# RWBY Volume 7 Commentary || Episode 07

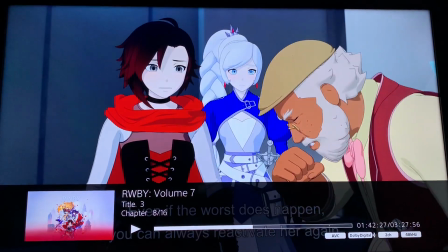8:15 pietro yeah emotional pietro gets me every time yeah he's so
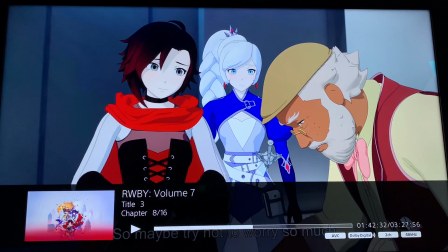8:19 sad it was good to finally have this this moment on screen
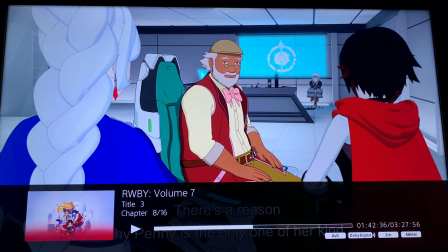8:24 because i remember when penny first came back there were there was a concern and we knew it would
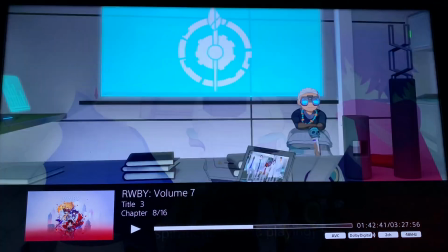8:28 be there about like is this kind of like making like her return
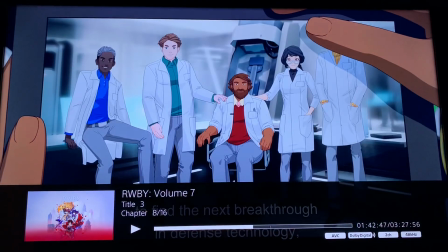8:33 not have any like stakes or consequences attached to it and so it was nice knowing that this scene was coming um to say that it kind of puts it right
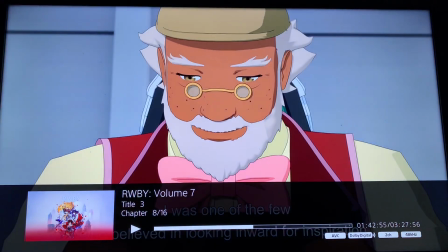8:41 and puts a finite limit on it and kind of shows that there's yeah it's not a ultimately indefinitely renewable i felt really dumb
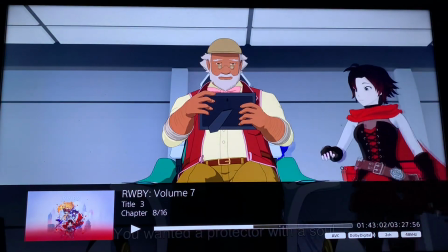8:48 uh when i wrote the scene i was like oh it'll be really cool we'll have him pick up a picture and his thumb will just be
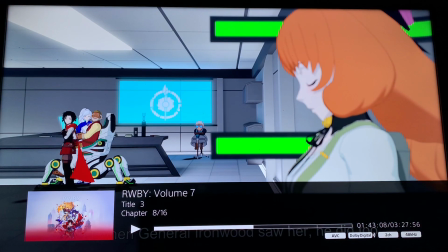8:55 covering watts's face and it'll be a big reveal at the end i completely forgot that we did that in like volume three or whatever with a picture
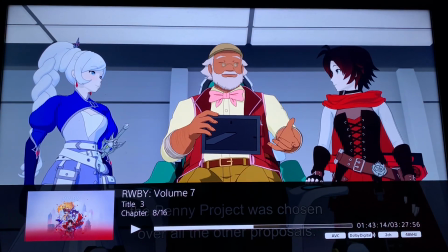9:01 of raven i thought it was being so clever it's like jack has you did this already
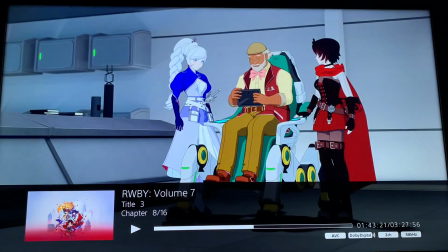9:08 someone pointed out it was like oh i love this callback to volume three and i'm like yes yes a callback you're just
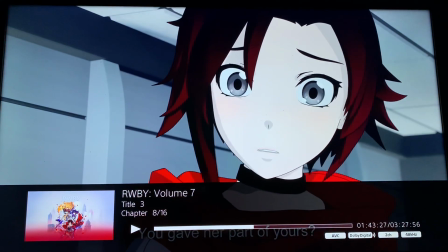9:14 supposed to own it you know look a clock's you know they say a clock's
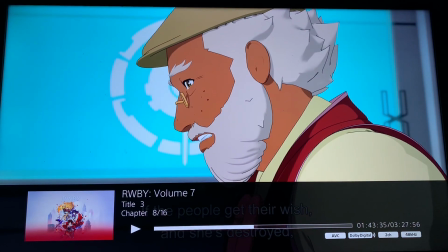9:20 right twice a day so you can do anything twice no no you know a broken clock's right all the time
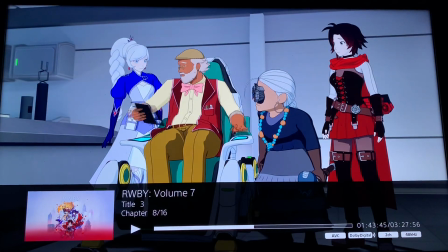9:31 this is why i don't use a normal watch anymore i'm all digital baby you know what they say about clocks they time
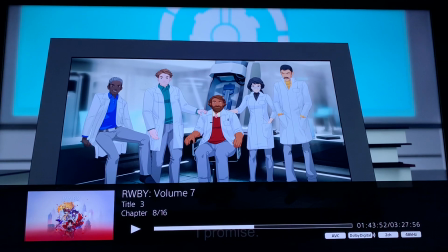9:38 yeah also that's not cinder's mom i saw at least one
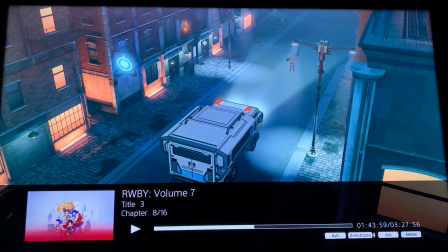9:45 theory that that might have been like related to cinder i i can see it i'm just why rule it out why rule it out carrie debunking with
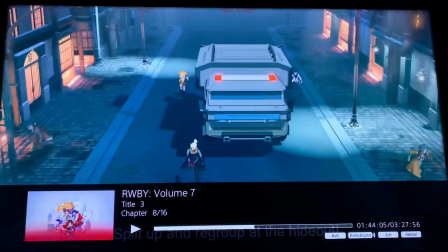9:51 carrie because because we do a thing a lot of times where it's like we'll reuse like similar hair models and stuff like anything that we can
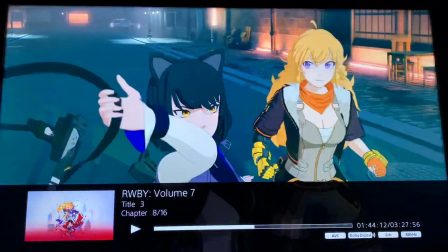9:58 do to try and keep the budget down and like just and you know keep production on schedule and what that means is sometimes you have characters that look kind of similar and
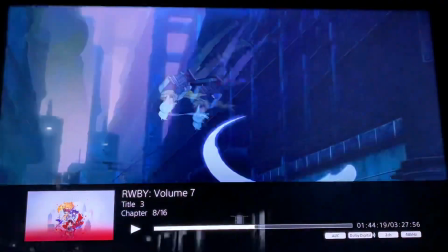10:05 then it leads to theories like oh that's someone's grandma that's all the moms got murdered in episode 6 and now all
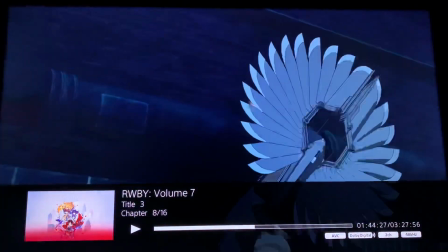10:13 those kids at the beginning of 7 are orphans oh i forgot about that well it's funny i remember this is again kind of dating this but like uh
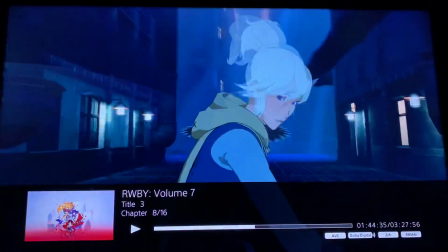10:21 final fantasy 5 final fantasy 7 remake came out kind of recently and people were a little frustrated that like it looked like uh cloud's head
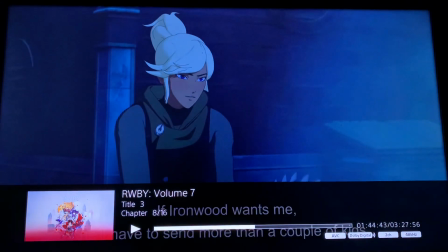10:29 model was kind of similar to noctis's from 15 i think and it was like all of our character models basically start
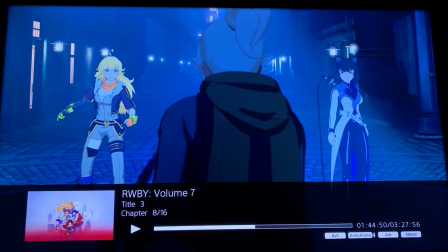10:36 from the same base like it's we have a base character and then we we change it from there and that's why they don't look all the same but it's like yeah you
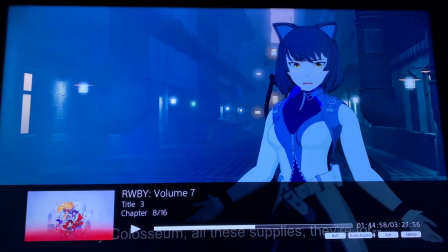10:43 know we have to reuse assets it's the point but that doesn't make it a bad thing it's just starting from a base so one thing about this scene is that um again
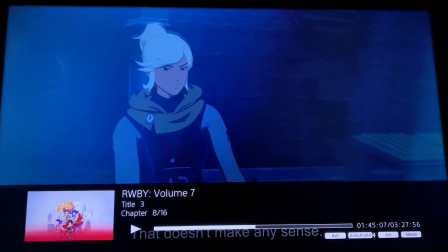10:52 me being my redundant self this was a late edition in the outline um where originally we didn't have this whole storyline
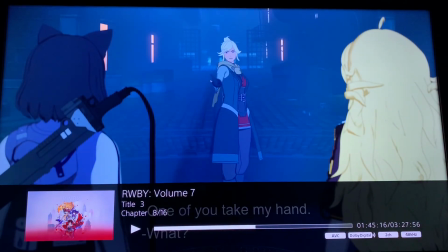11:01 about um amity taking supplies that mantle needed um and so having being able to add that in and then give blake
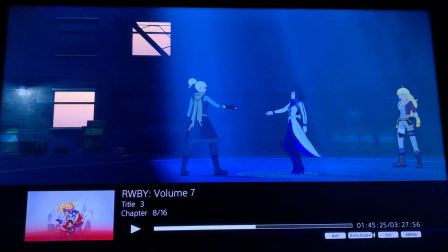11:10 and yang a moment where they make a decision to to do something and maybe not tell other people the truth um worked out i felt like really well and was able to
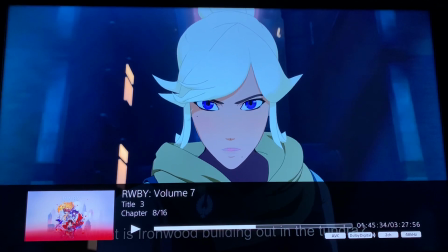11:19 put robin's semblance on screen a little bit sooner but then it basically gave every member of team ruby kind of a different moment because ruby had her moment with ironwood weiss
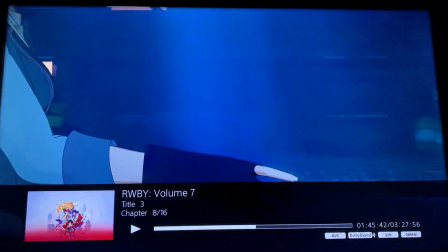11:27 has her moment where she doesn't quite tell winter the truth in chapter five and it also gives yang this dope pun it
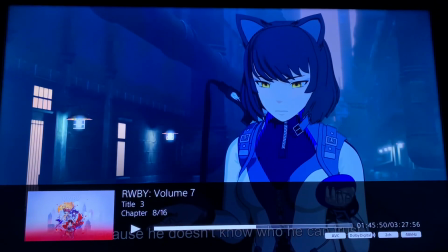11:36 was great to get another yang pun back in there it's been a hot minute uh connor i really like what you and the uh the concept and
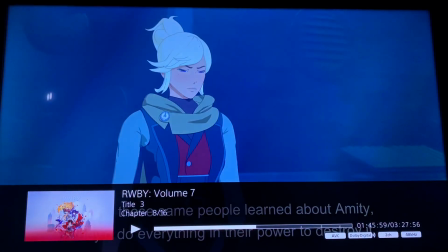11:44 then like lighting team did with uh the scene oh yeah very moody yeah i really like how this turned out this is a concept by david
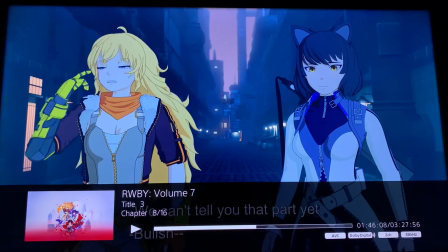11:53 tilton uh and posting really really really nailed it uh those god rays there was like there's like a high angle shot at the beginning of the scene
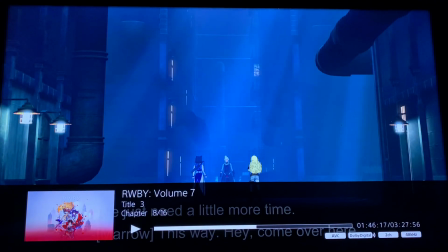12:02 that wasn't originally in here but it was like the angle that i think ariel uh chose she was just like testing the lighting out and i
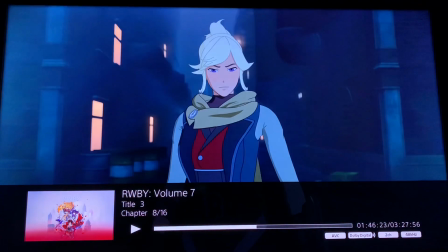12:11 saw it on her screen i was like i'll be right back i'm gonna go
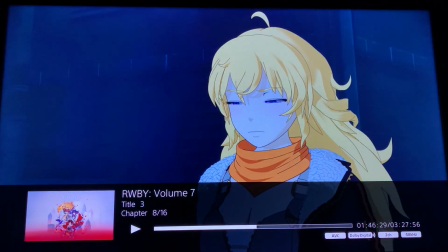12:15 i i seriously just said that's had something like that just happened for volume eight where uh i saw a concept for something i was like oh i like that angle a lot okay cool